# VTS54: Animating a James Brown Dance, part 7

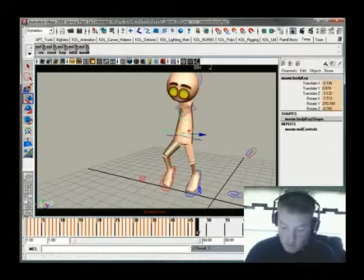Okay, so he's doing this jump, so that's kind of like where he needs to,
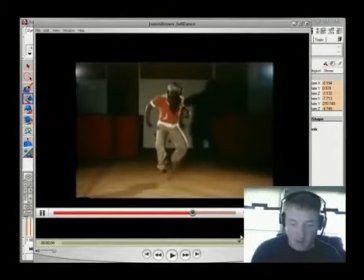what he's going, something like this is kind of what we're after, and then he's going to land right there.
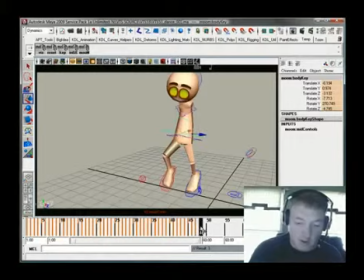Okay, so it's kind of where we're at, and then the landing bit, and just go ahead.
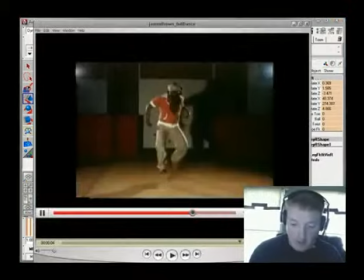Well, let me take a look at how that happens. I don't want to get locked in. We want his feet to be about shoulder width apart right here, because he's going to stand up, but he's not going to do any more work with his feet.
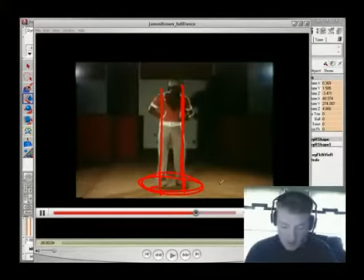So once some feet land, they're done. So we don't want to be too wide right here.
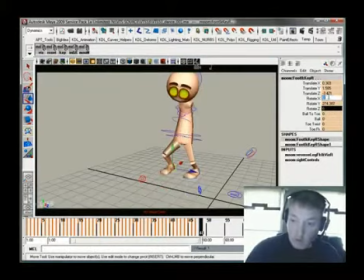So when they come down, we are going to just be shoulder width on these things.
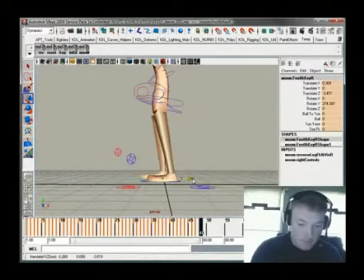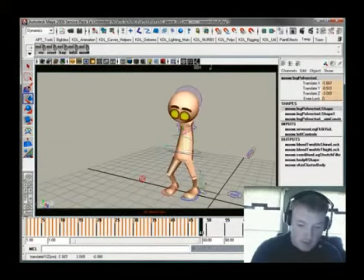And a lot of that bow-leggedness comes from the knees being out. Okay, and
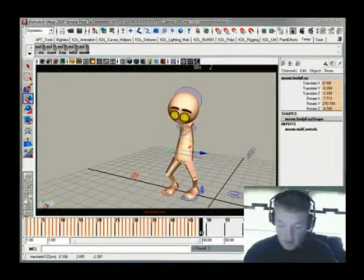that business can kind of sort out as he goes up. So he lands right there.
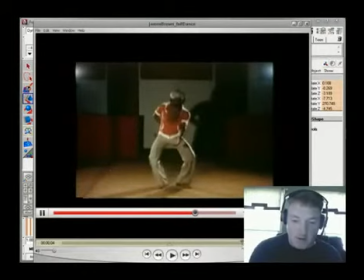And notice how when he lands, you can just do some pretty neat analysis. Watch this. I don't know if you can see it or not, but he hits the bottom with his hips, but his torso is kind of up and leaned back. Not necessarily that way. It's more like this a little bit.
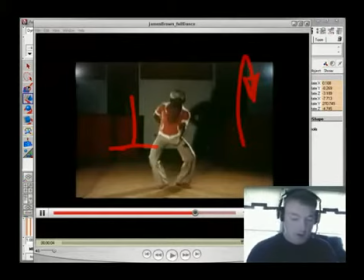You know, it's back like this, And then the frame right after, you can see this overlap happening. Boom, boom. You see that? As the hips start to come up, his chest rolls forward. That is overlapping action right there. And you can kind of break it down. And so he's going to come on the way up.
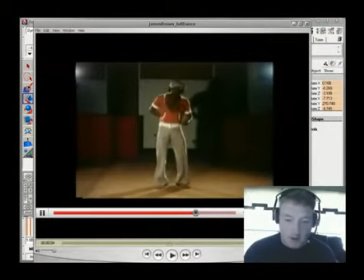He leans forward with his chest. And then he leans back all the way through the top.
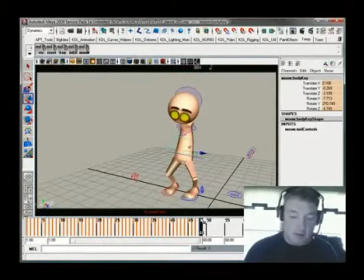Okay, so as he lands here, key all of that. The chest can start to, the hips start coming up. The knees start coming in. He starts hitting this kind of comfortable look right here. And as he does this, he kind of leans forward a bit.
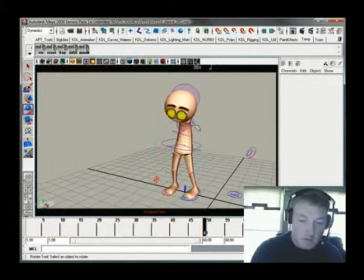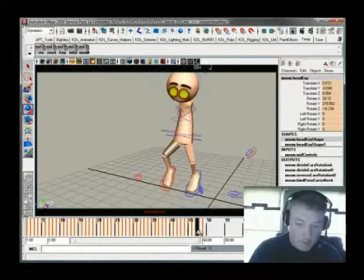Alright, so doesn't feel like he's leaning forward a whole lot.
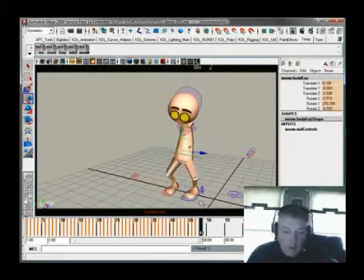And that's probably because he's leaning forward a little too much on this one right here, so we need to kind of break that up a little bit.
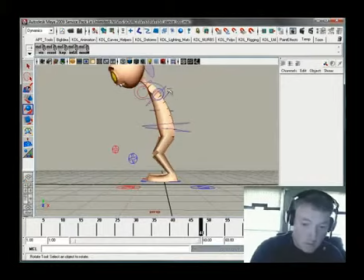There we go.
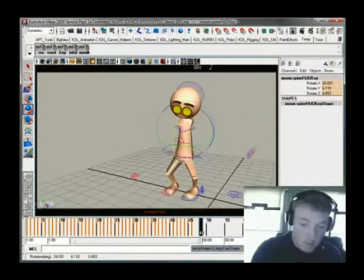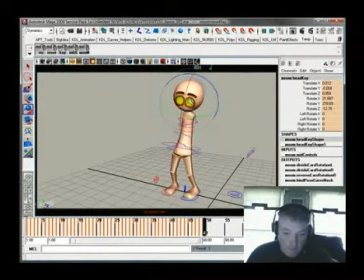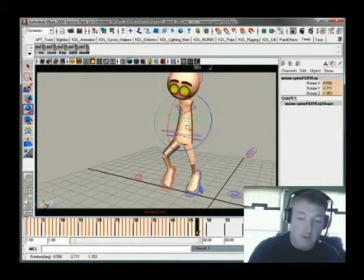He stretches up a bit right there. On the way down, stretches up a bit more.
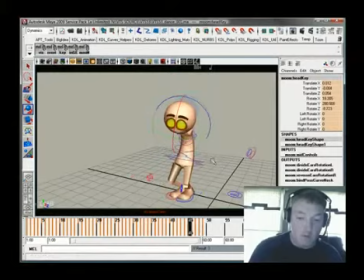Maybe some more compression right here.
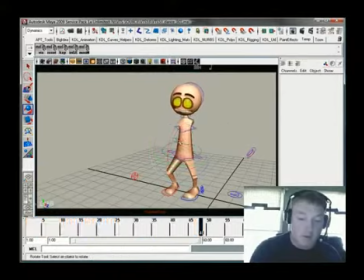Okay, so then he's forward like this with his hips, back like that with his shoulders,
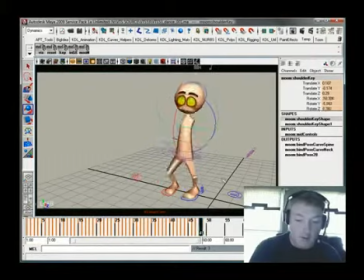and then it kicks forward. There, that's what we wanted. See that? Well, we're going from this kind of a line, and it starts coming across like this. So what we're going to do is kind of push that just a little bit more.
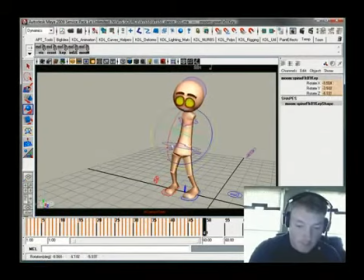There we go. Now the one thing I don't like about this is how far forward his head comes.
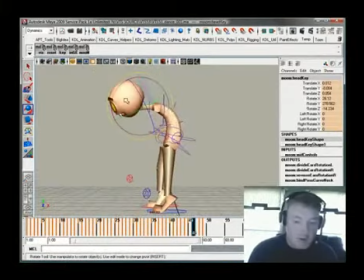So again, this is one of those instances. See how that's pretty off balance? So a lot of times what I'll do is I'll just do that with the head.
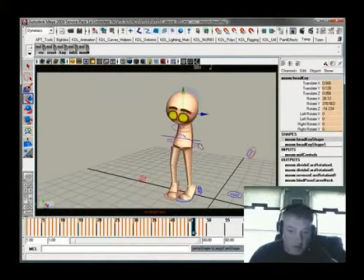I'll cheat it. You can get away with that sort of stuff.